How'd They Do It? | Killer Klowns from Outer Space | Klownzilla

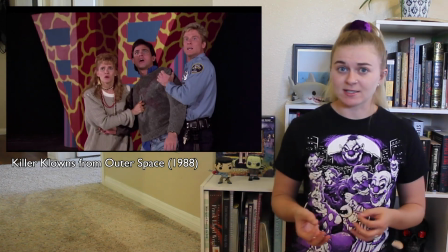This is something that Gene Warren specializes in, making him the perfect man for the job.
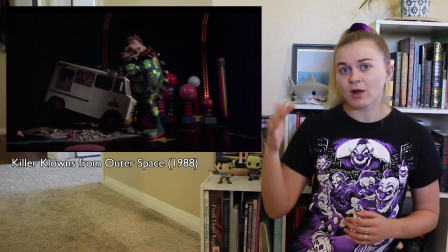And what accelerated frame rates are is shooting at a higher frame rate than normal and then slowing it down to make the movements look a lot slower and heavier.
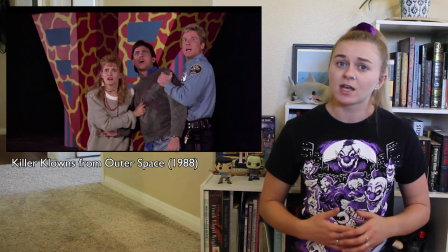And we see this happening whenever Klownzilla is banging on top of the ice cream truck. The movements make it feel like he's got really heavy, big arms, but in actuality, Charles was pounding very rapidly on top of this van, and they just slowed it down to kind of make it look like these big swinging motions. And this is a really cool effect that you see kind of throughout the movie, where Gene Warren would kind of mess with the frame rates. There's a scene earlier on with a car chase that they actually weren't allowed to speed on the residential road, so Gene had to kind of go in post-production and speed up the film to make this chase look a little more exciting. So Gene really knew what he was doing whenever he decided to do these accelerated frame rates, and they do look beautiful throughout the whole movie. You never really get the sense that you're watching a sped up or slowed down clip, which I appreciate because that would kind of take you out of the moment.
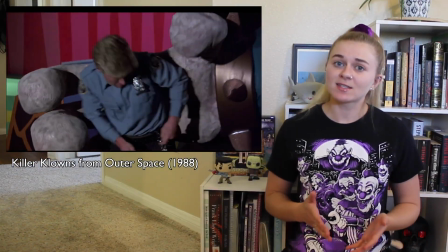We see another use of perspective shots whenever Dave Hansen is picked up by Klownzilla and has to fight for his life.
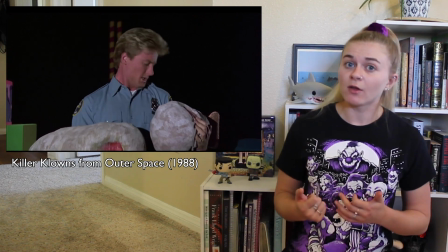Now, whenever we see him getting picked up, that's actually just a doll that Charles is holding that's very small to make Charles look a little bit bigger.
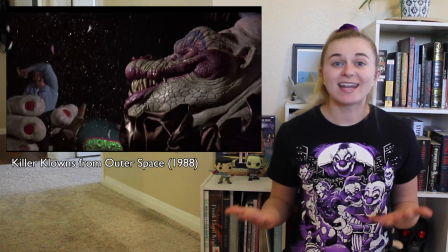But whenever it's close up and we see Dave fighting with the clown, that's actually a giant hand that they fabricated for him to stand in to make it look like he's being held.
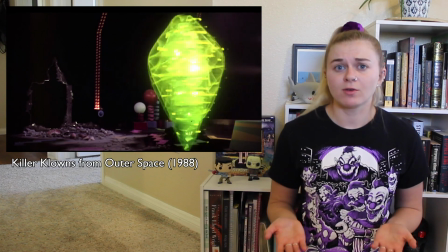And whenever he's kind of fighting with the head, that's actually just a puppet that they created, so there's no actor actually standing in front of him. And this entire scene was actually set up by the Chiodo brothers. They actually kind of were more hands-off when it came to the set design and the production design, but this was the one scene that they really had visualized for this movie and decided this is the one that we have to build. And it's a really fun setup. It's almost like a giant fun house. It kind of makes you think of those big playhouses you would go to as a kid, and it's a really fun scene to have like a final boss battle.
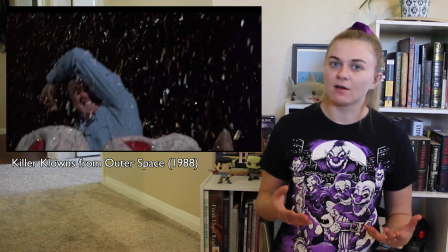But after Dave successfully pops the nose of Klownzilla, the tent is starting to spin off,
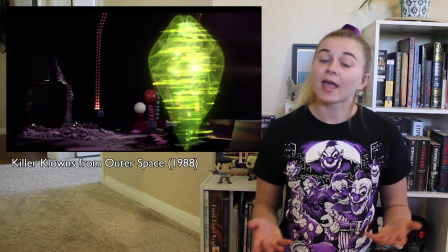the spaceship is about to leave Earth because they've been caught, and with Klownzilla killed, the spaceship actually ends up exploding,
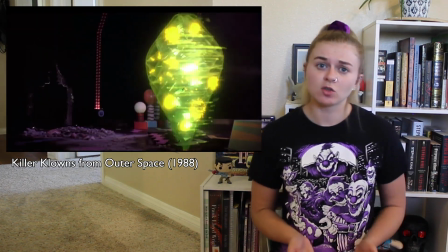and you're left to believe that Dave and the two brothers from the ice cream truck perished in the explosion.
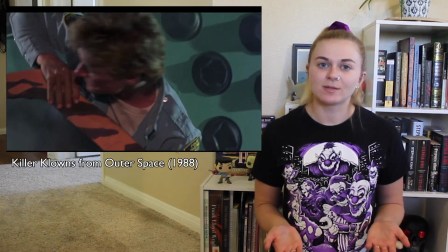The two brothers who own the ice cream truck actually do end up surviving by hiding out in the freezer of the truck,
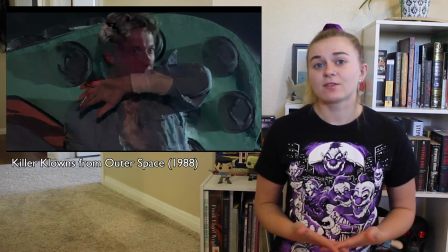but in the original script, Dave the cop was actually supposed to die with the ship.
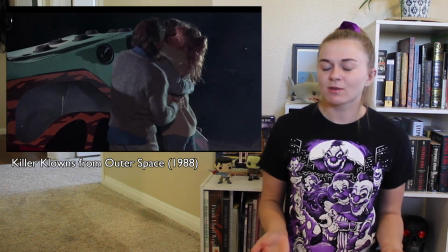But after showing this to audiences, they were like, you know what, this movie's really fun and upbeat, why don't we have a fun, upbeat ending as well?
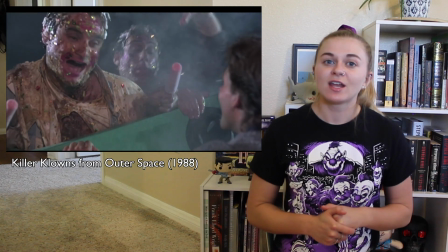So Dave does end up surviving the explosion, and everything is presumed to be okay.
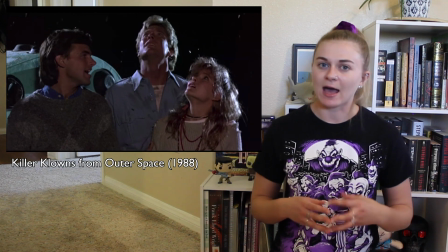The movie ends with our three heroes looking up into the sky, contemplating whether or not their battle is truly over,
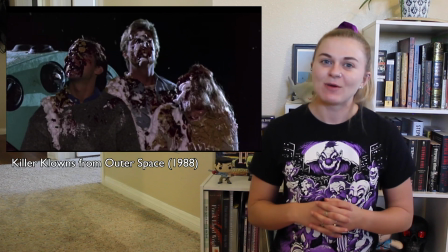just to be hit in the face with 3 pies, which is a great ending to a great movie. So yeah, that's a little bit of the behind the scenes on how they were able to do the Klownzilla scene of Killer Klowns from Outer Space. I plan on doing a couple more of these videos where I talk about specific scenes. They're probably going to be from more 80s horror movies, just because that's whenever practical effects really took hold, and I find those really interesting, especially to see how they kind of would troubleshoot and come up with different ideas. But I hope you liked this video, even though it was a little bit shorter. If you did, leave a comment down below, or go over to my What a Horror Instagram. I'm going to be making a post to go along with this video as well. But I appreciate you guys for watching. Please like and subscribe if you want to see more. And until next time, stay spooky.